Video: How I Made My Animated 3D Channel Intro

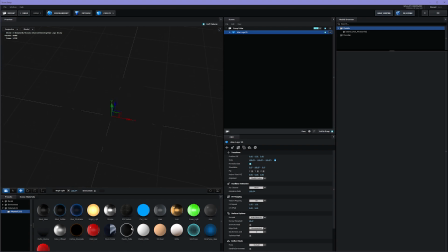I played with different shaders and ultimately decided on the matte black shader. Everything else was good.
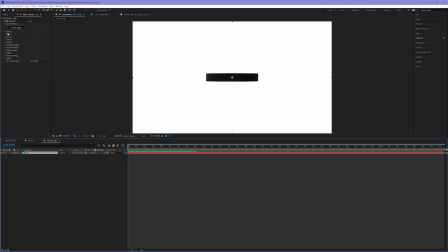So I hit okay. To make my logo appear normal, I'm going to toggle down the particle look,
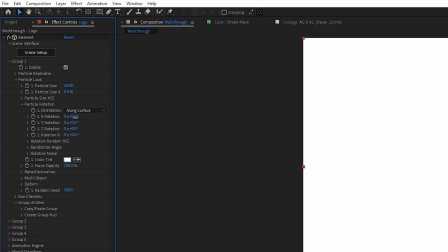come down to the particle rotation and rotate the X value to turn my logo on its proper face.
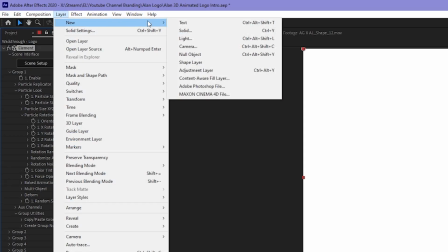Now to view this, I have to make a brand new camera. Layer, new, camera. I use a two node camera for this.
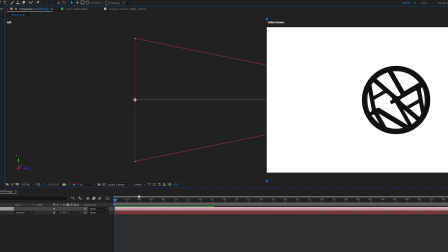I click OK. Toggle down my one view pulldown to make this two views horizontal. In the left hand, I'm going to choose top.
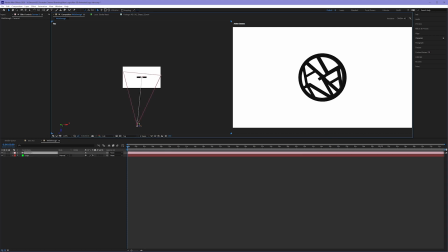And now I have my camera. I can move my camera around and start to view my 3D logo now inside of my composition panel. To control my camera better, I make a brand new null object, layer, new, null object.
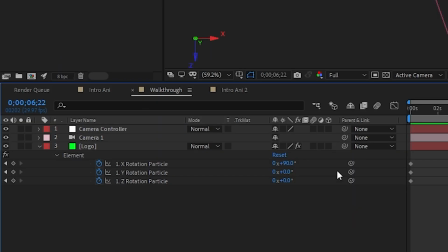I name this camera controller, and then I parent the camera to my null object.
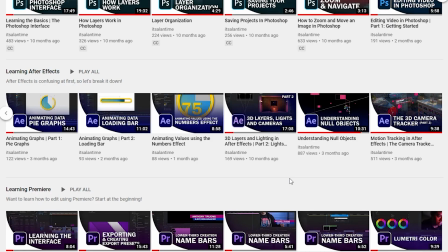I check the box to make my null object a 3D layer. To learn more about controlling cameras with null objects, check out my understanding null objects tutorial.
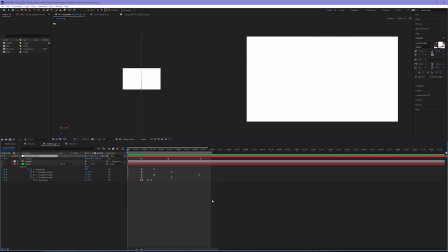Now it's a matter of adding keyframes to my camera controller and the logo itself in the Element 3D plugin.
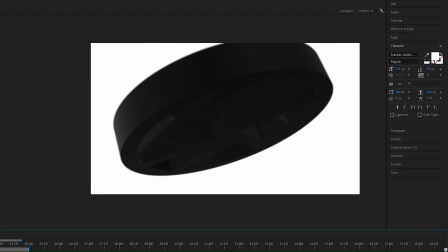Once I do this, it looks like the logo is now bouncing off the screen. Let's add some depth.
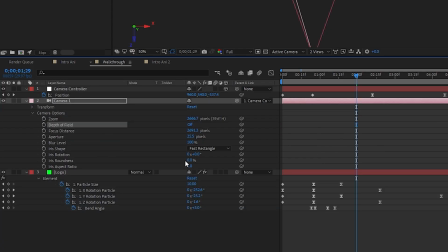Toggle down camera one, toggle down camera options, and turn on the depth of field. Now you can change the aperture and the focal distance to allow the camera
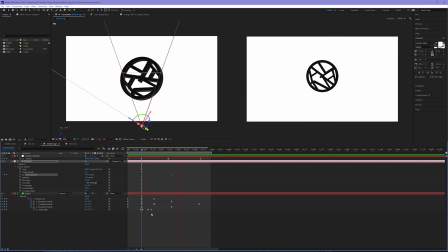to blur in and out as the logo is flying in. To create smooth movement, I go ahead and adjust some of the timings in the graph editor.
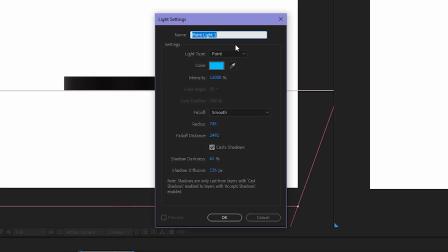Time to add some lights. Layer, new, light. I like to use point lights because they're the easiest to wrap my mind around. I'm going to make this blue with an intensity of 12,000 and I hit OK.
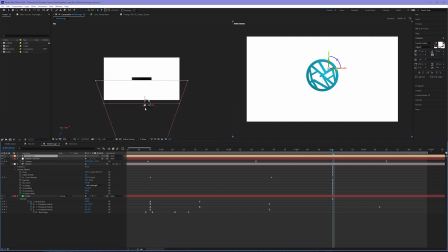This now creates a light that I can click and drag around to interact with my 3D logo.
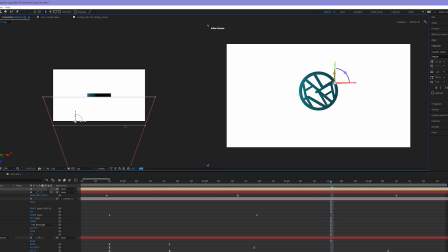After various experiments on lighting position,
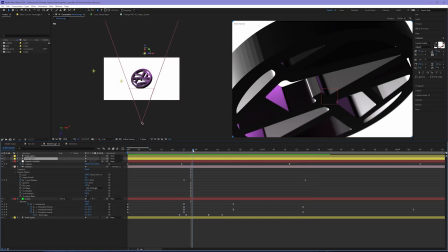I decided on a total of three point lights with keyframes applied to their position,
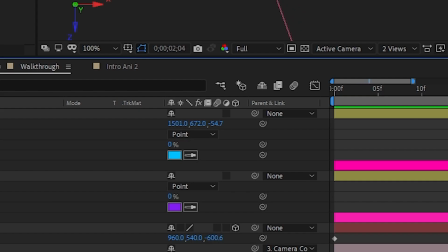their color, and their intensity. And this allowed for an active lighting system that interacts with my logo over time.
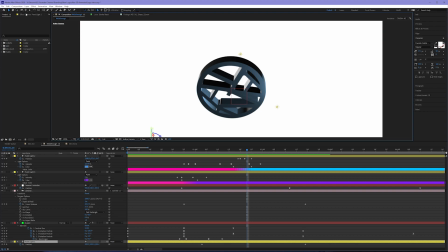Now it's time to create a 3D stroke. To start, I make a new shape layer, layer, new, shape layer.
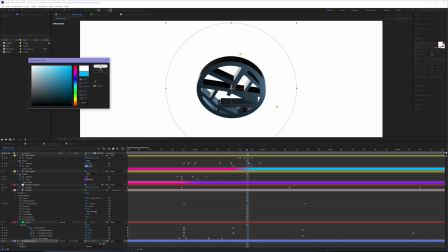And then I add a very simple blue stroke to this layer. Now I want to make this a 3D stroke.
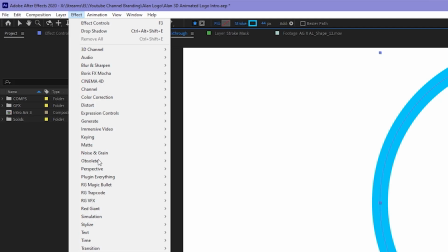So I'm going to use the red giant plugin, 3D stroke effect, RG trap code, 3D stroke.
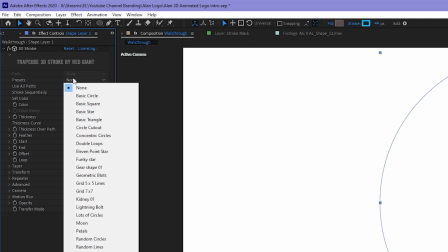From here, I can adjust all sorts of parameters. I can choose the basic preset of circle, but the biggest thing here is to turn on taper,
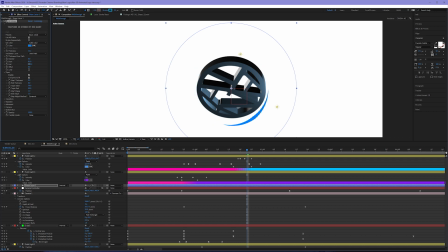and taper allows it now to kind of give this thickness to the stroke itself. Using the transform pulldown, I can now rotate this on its x-axis, create a brand new track matte layer, layer new solid,
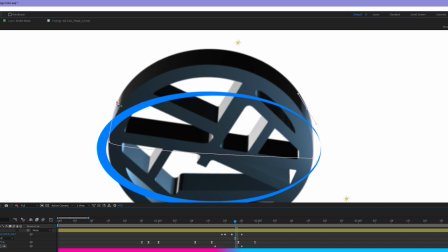apply a track matte, draw a mask on this to make it seem like the stroke is circling around the logo.
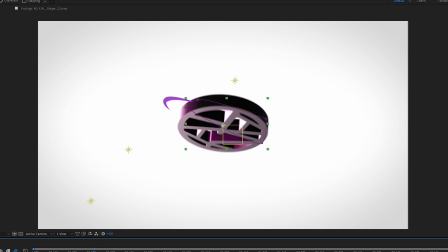To take this stroke a step further, I apply another plugin from Red Giant.
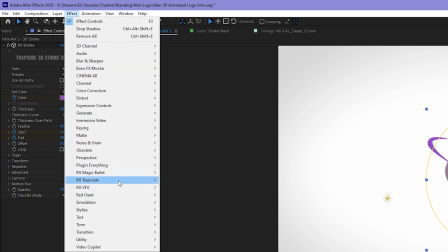Affect Red Giant Trap Code and I apply Shine.
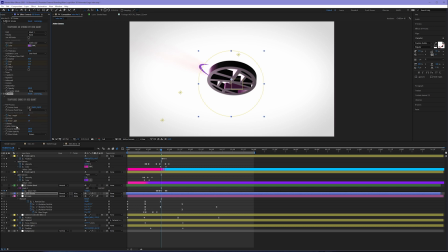Using the Shine plugin allows me now to create this emanating light from that stroke itself, giving it some more texture.
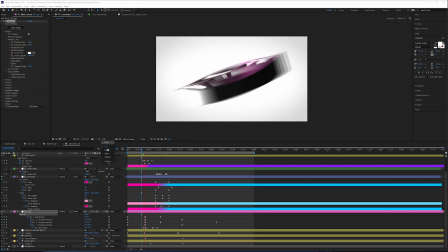Now this was looking great, but it was lacking something as it hit the screen with such force.
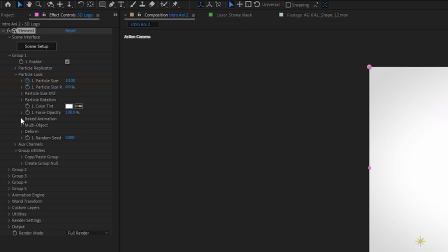It just felt a little too rigid to me. So in Element 3D, under the Deform pulldown, you can enable Deform.
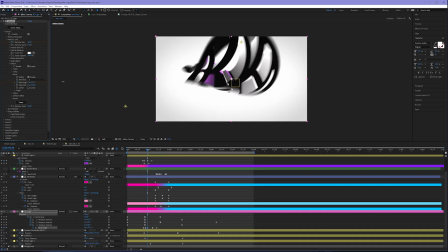And this allows me now to bend and deform my logo with keyframable properties.
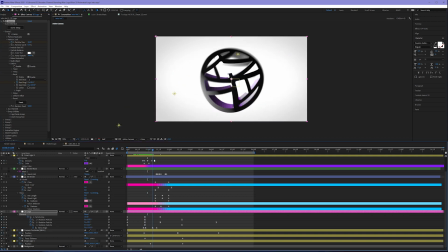And so now when it hits the screen, I deform it and then have it flip over the other direction to kind of create this wobble.
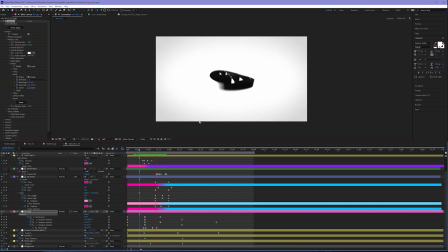And this added some nice squishiness to the logo where previously it just felt way too hard.
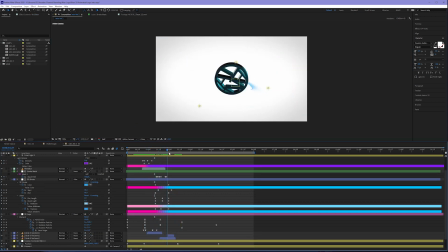To wrap up, I added some pre-made elements to create some texture as the logo came in and out.
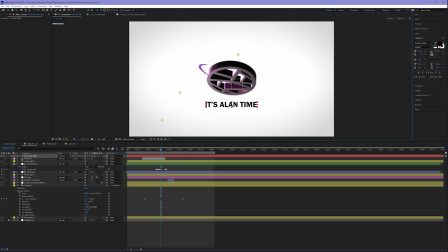Now it's time to add some text. Using a single text layer duplicated three times, I masked out each word,
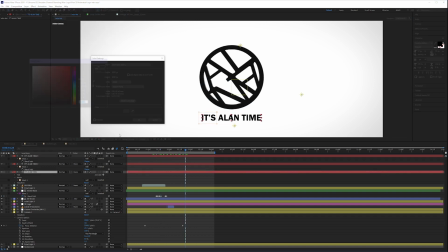then added a track matte layer that allowed each masked part to come in individually.